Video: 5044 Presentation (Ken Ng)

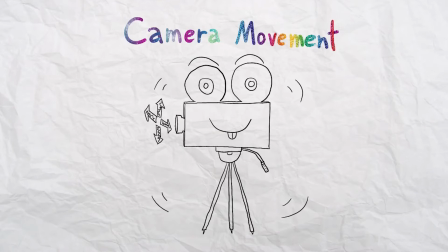(0:00)
Camera movement is one of the most significant and powerful tools for filmmakers
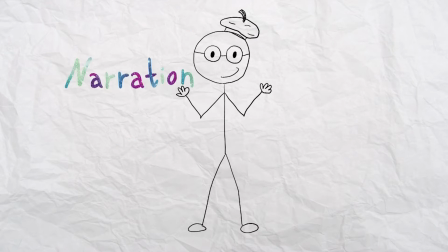(0:04)
to give and embed narrations or emotional experience such as space,
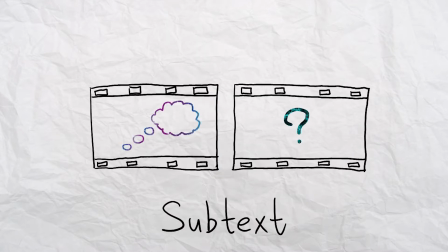(0:09)
timeline, story, subtext, character, pacing, etc. to the audience.
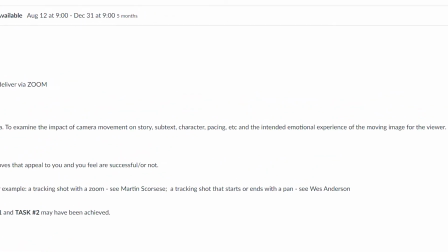(0:14)
Yes, I basically copied the brief guideline of this assignment. Alright, enough introductions.
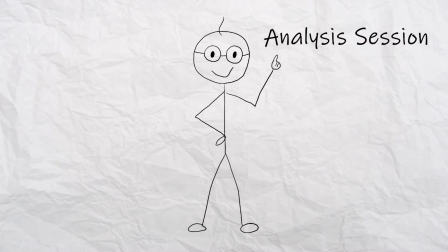(0:21)
Hello again, my name is Ken. Let's move on to the analyze section. There are actually tons of fantastic and classic shots in movie history.
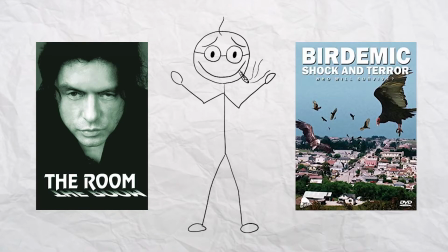(0:30)
For example, The Room and Birdemic. It's true. It's not bullshit.
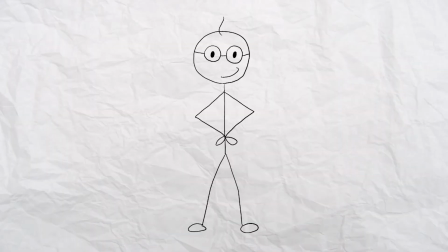(0:34)
Stop! Don't touch it! However, I have some special films and shots I want to talk about today.
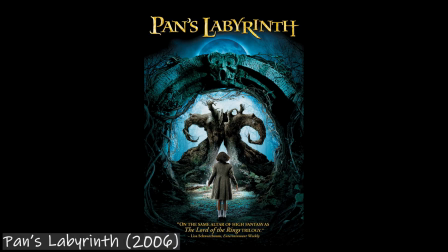(0:41)
The first one is a dark fantasy film, Pan's Labyrinth, 2006, which is directed by Guillermo Toro.
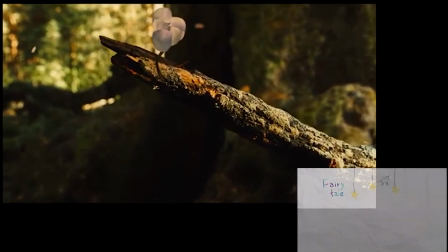(0:50)
Pan's Labyrinth is a special film that using fairy tale to construct the whole narrative to show surrealism,
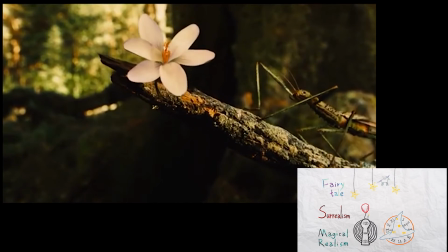(0:57)
or more precisely, magical realism.
You're a wizard, Harry.
Here is the opening scenes, which is very representative of this movie, applying different camera movements,
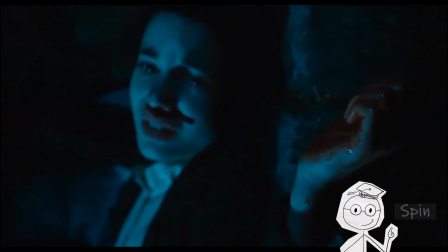(1:07)
manipulating timelines, which you can see time is reversed at the beginning, and the transitions between different locations, which is mise-en-scène,
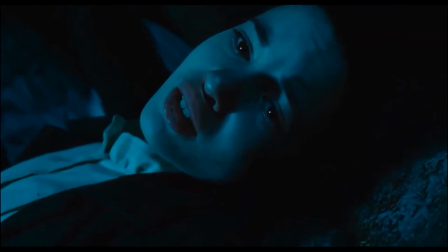(1:15)
to create a sense of dramatic looking feel to the audience, which is using surrealism to tell a real history about Spain nationalists fighting with
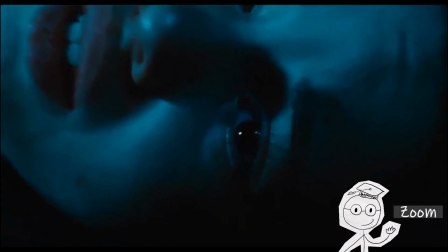(1:25)
Republican army in the year of 1944.
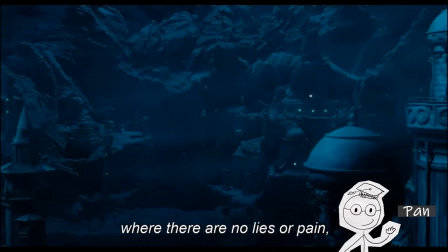(1:29)
The little girl Ophelia is actually represent the innocent citizens and the very weak democracy at that time.
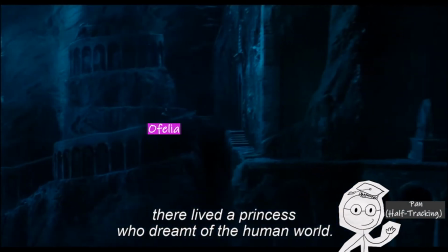(1:35)
As the whole story is surrounding to Ophelia, many shots, including these opening scenes,
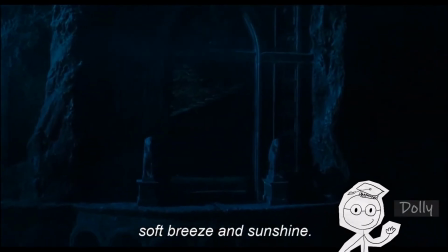(1:41)
is to provide audience a chance to feel this suffering history of Spain people via Ophelia's eyes,
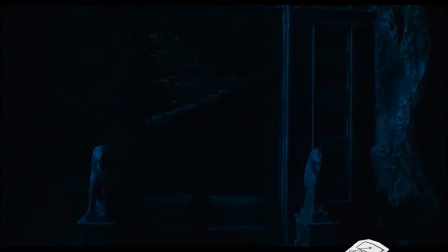(1:48)
which is using sufferer perspective to create empathy.
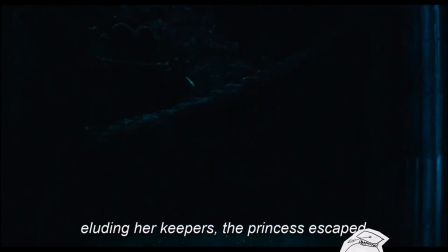(1:51)
So basically, this combination of shots is to guiding audience traveling between fantasy and reality,
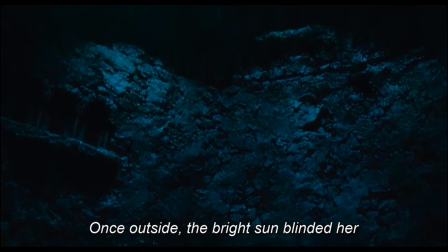(1:59)
lives and death, kindness and violence, freedom and captivity, democracy and dictatorship.
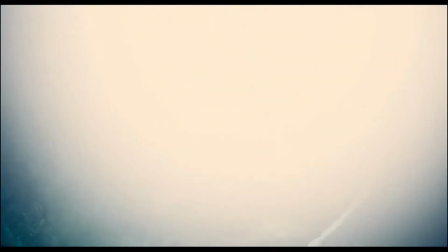(2:06)
You can see the whole scene is using few different camera movements such as pan, zoom, half tracking, and dolly,
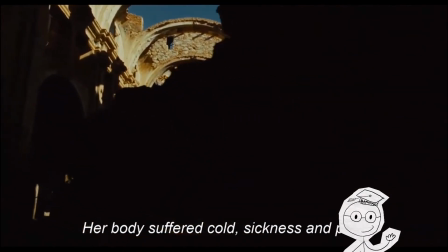(2:14)
cooperate with narrator narrations, and using symbols such as flow of time represented.
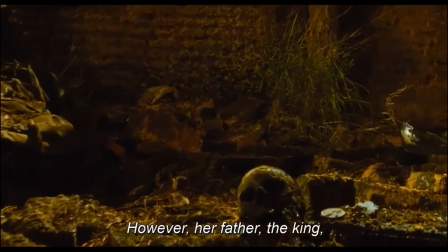(2:20)
We are going back to have a look of this history again and create a sense of telling a bedtime story.
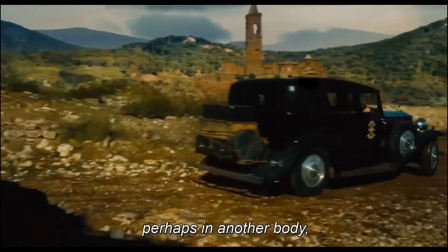(2:26)
And also, the long stairs represent the difficult journey to the bride, which means pursuing freedom and defeat dictatorship.
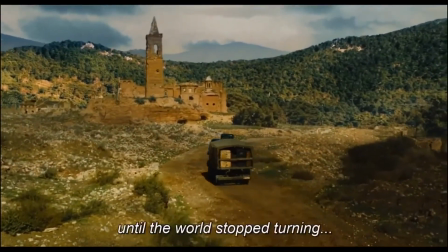(2:34)
And also Scowl represent the people who sacrificed their lives along this historical period of time.
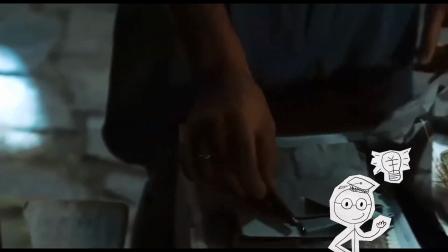(2:41)
And the second shots that I want to talk about is the captain shaving shots.
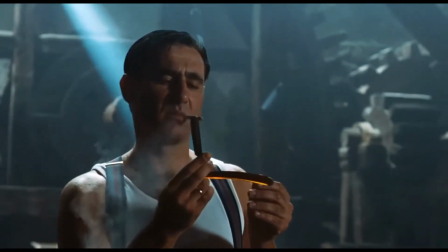(2:46)
In these shots, the captain apparently shaving himself and showing his relaxed moment.
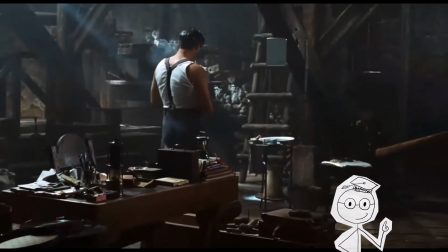(2:52)
However, have a look of the background lighting, relaxing classical music and camera movements,
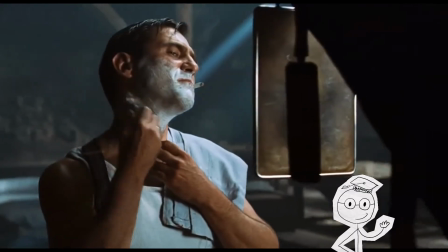(2:58)
which is mise-en-scène, and compare them to the brutal killing shots just before these shots.
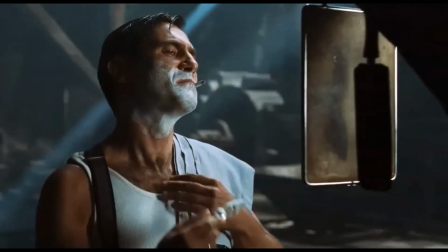(3:08)
Those camera movements are mainly focused on two things, the action of shaving and the shaver itself.
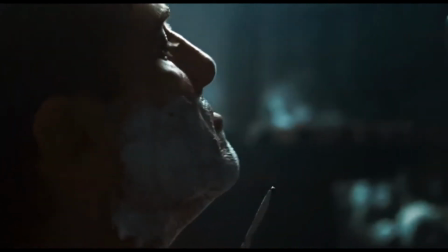(3:14)
So this scene is exactly reviewing Captain Inner World, showing his demon characteristic.
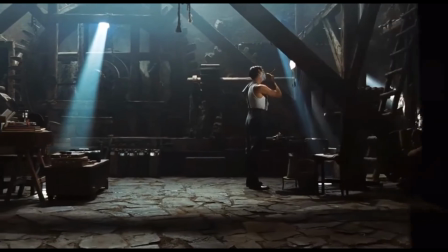(3:20)
Also, the way he holding the shaver can represent killing, and indeed, as an audience,
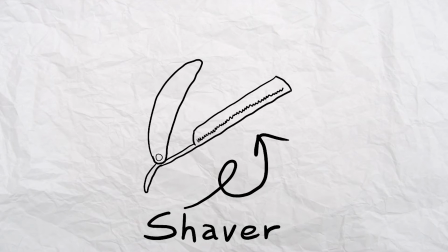(3:25)
a shaver moving near around neck is definitely will give a sense of horror in terms of psychology.
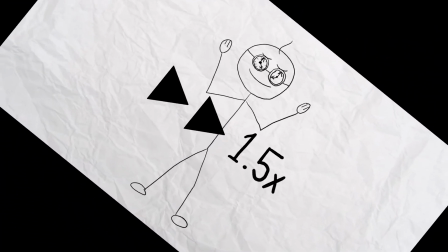(3:31)
To summary, these two shots are very dramatic and successful in terms of showing characters' inner world and deliver emotional and visual enjoyments to audience.
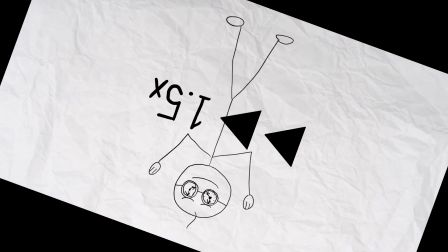(3:39)
Pan's Labyrinth is actually a very unique film that breaks the traditional stereotype of fairy tale, which is bright and optimist, controlled by Disney for so many years.
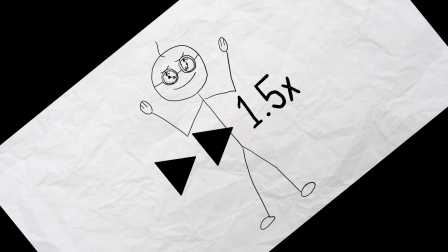(3:48)
In my opinion, this is a respect that Guillermo made for Grimm's fairy tales.
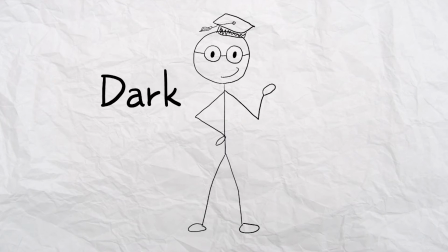(3:52)
The original Grimm's fairy tales is full of dark fantasy, just like this movie, add up only.